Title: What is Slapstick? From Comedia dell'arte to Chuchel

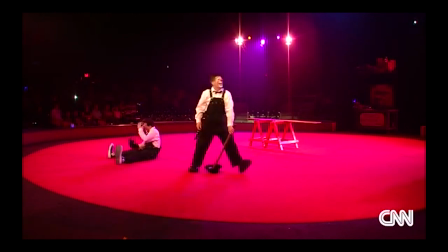However, unlike Commedia dell'arte, these characters are not satirizing stereotypes that can be found in reality. Rather, the humor in circus clowning comes from the greatly exaggerated movements and behaviors of the performers.
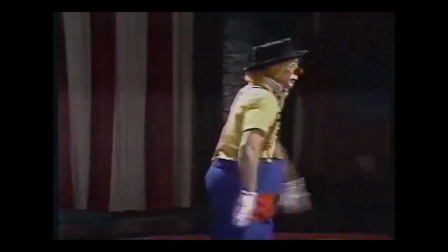The humor, then, is heavily grounded in the physicality of the performers.
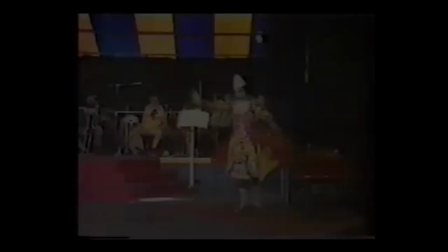Through their costumes and makeup, circus clowns become entirely other.
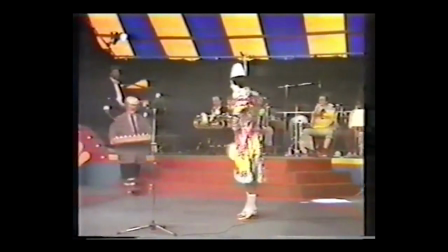The gags performed by circus clowns further their otherness.
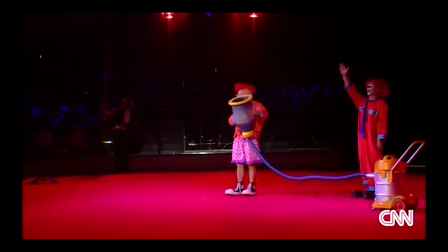The gags involve comic violence between clowns and dubious props, and are often of an excessive and unexpected nature.
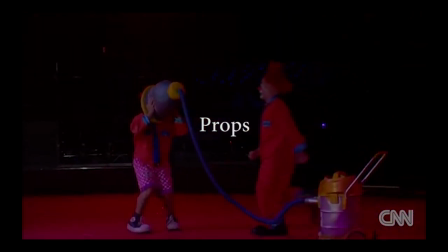The props that are used often take a spin on our expectations of those objects.
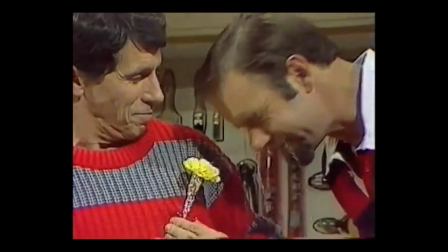For example, props might include a flower that squirts out water, or a Pringle can that actually contains a snake inside.
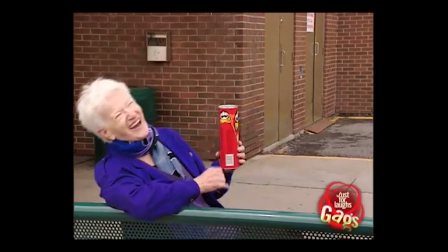They enable the performers to physically act in a greater variety of ways by offering more potential and surprising interactions.
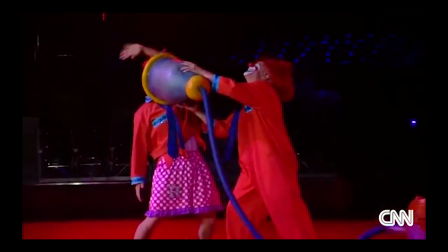The performers can touch, engage, and react to the props with highly stylized and hyperbolized behavior.
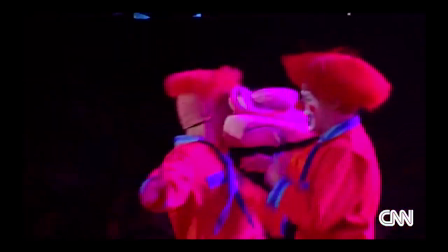All of this ultimately contributes to the clown's otherness.
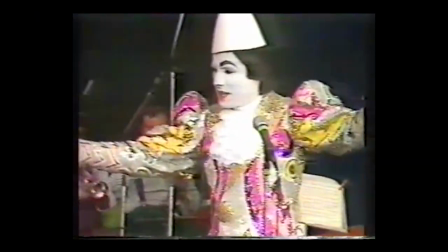From these stage examples, we can see how important dehumanization is for slapstick to be successful.
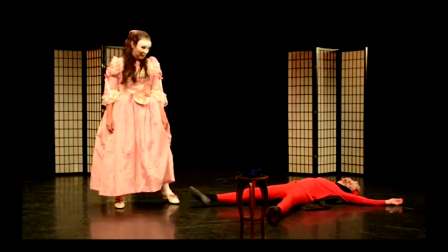Through the usage of masks in Comedia dell'arte and the makeup of circus clowns,
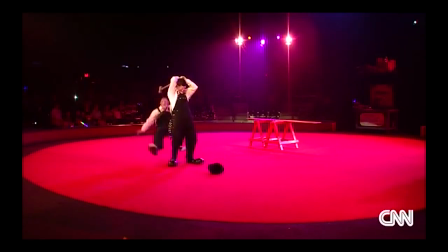performers distance themselves from their characters and establish a lack of reality,
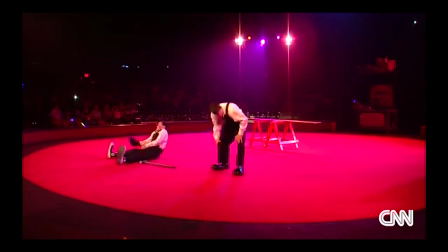which lets the audience know that the violence and pain being portrayed isn't real.
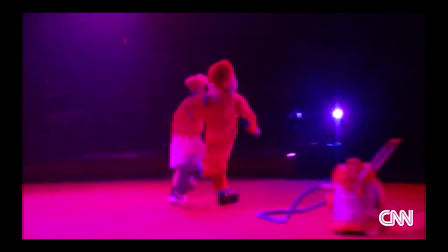We laugh at rather than sympathize with them.
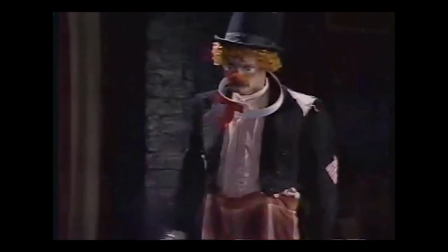Of course, the dehumanization never goes so far as to render the characters and their actions entirely unfamiliar.
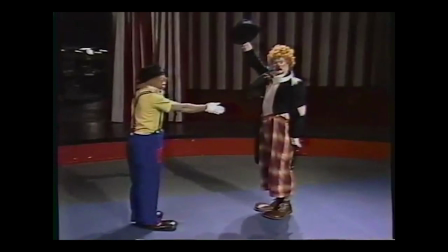Rather, slapstick works by juggling between the real and unreal. Real enough that we can recognize the circumstance, and unreal enough such that we can laugh.
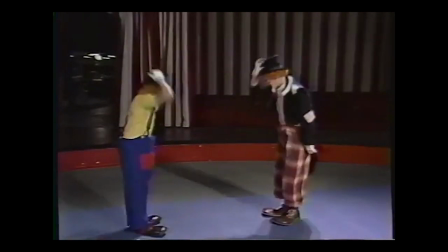Otherness, established by masks or makeup, emphasize the unreal, but maintains the realness required to identify what's occurring.
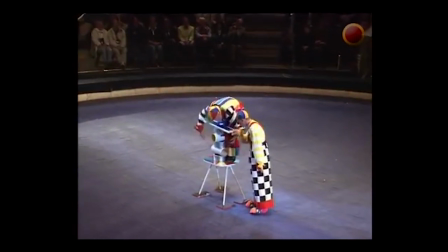Props, too, also go a long way in enabling the performers to establish the lack of reality, or a hyperbolized one,
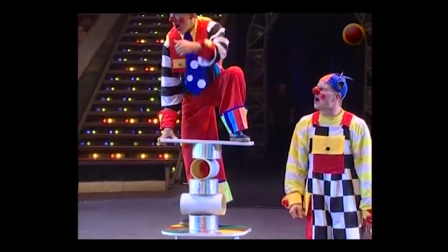through actions, as briefly explored earlier in circus clowning, what with the flowers shooting water and all.
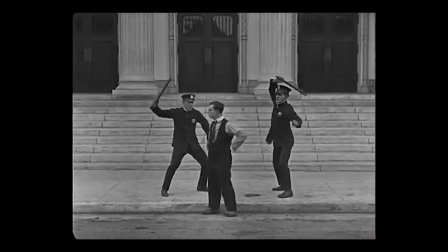But we can really see how props enable slapstick performers in silent films,
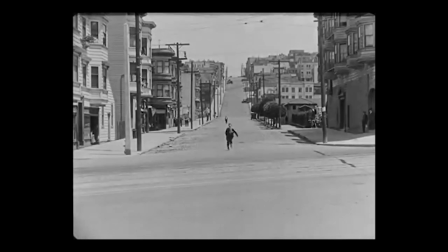such that the lack of reality can be found in the hyperbolized stunts and interactions performers might have with the props.
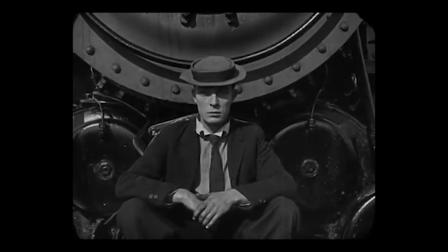Buster Keaton, for example, is an icon when it comes to slapstick, known for his silent films from the early 20th century.
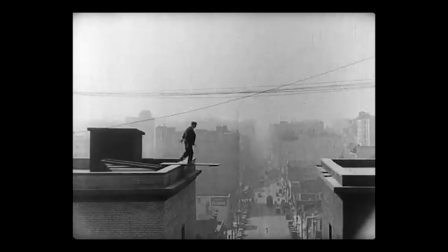His films usually focus on his outrageous stunts, such as jumping across the tops of buildings,
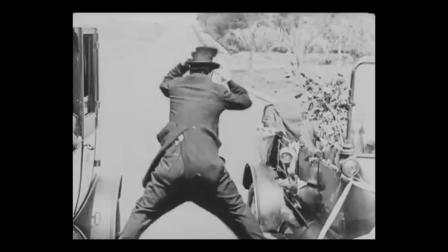falling through awnings, or approaching Jean-Claude Van Damme levels of flexibility.
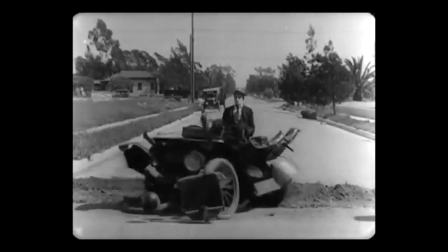His stunts often rely on props in the scene, like a car that falls apart on its own, or pieces of lumber in the way of a moving train.
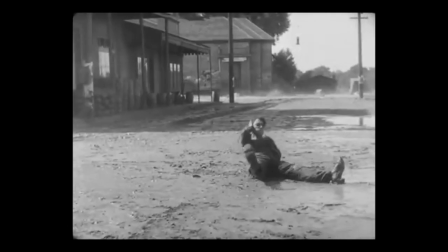The usage of props is vital to highlighting unreality in such films.
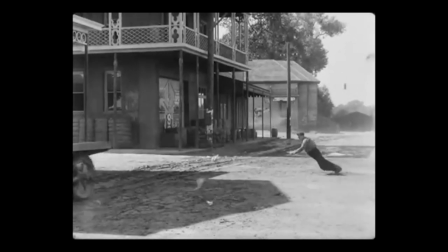Without quirky sounds to emphasize the action, the props combined with Keaton's elaborate stunts provide the circumstances of some central absurdity.
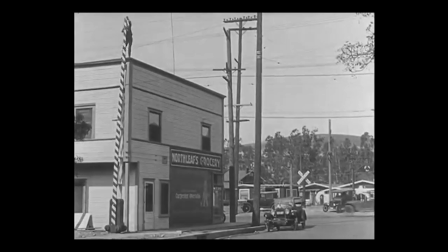Keaton's performances with these props are often outrageous and risky.
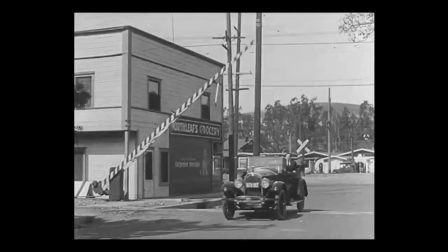Peacock connects this risk to notions of excess and points to the example
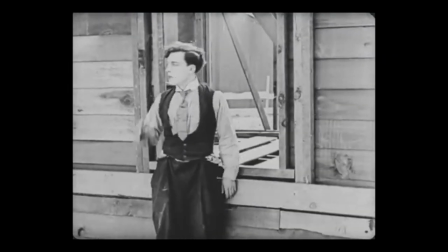of Keaton narrowly fitting through the hole of a window on the falling facade of a house.
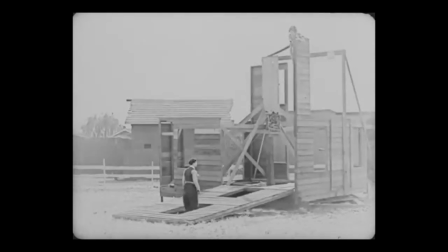While we are aware that the facade itself is made of real building materials that threaten real harm to Keaton,
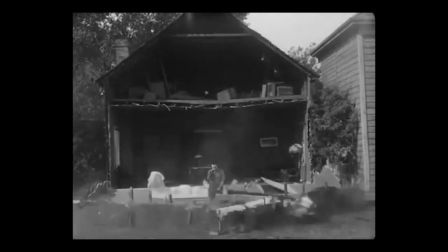this, interestingly, does not prevent us from laughing.
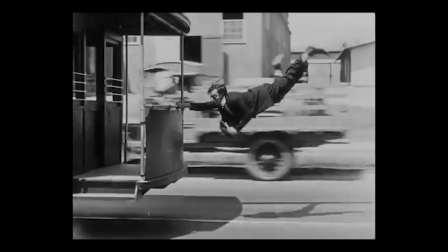The threat itself is so unrealistic that it lends itself to the characteristic nature of slapstick, which is to say, excess.
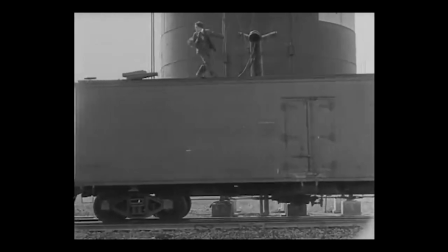We never really believe that something as outrageous as a falling facade would happen, much less hit the fictional character Keaton portrays.
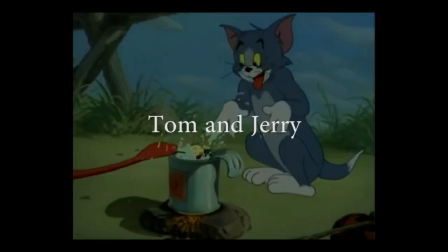Moving a few decades forward, Tom and Jerry is another classic example of slapstick comedy.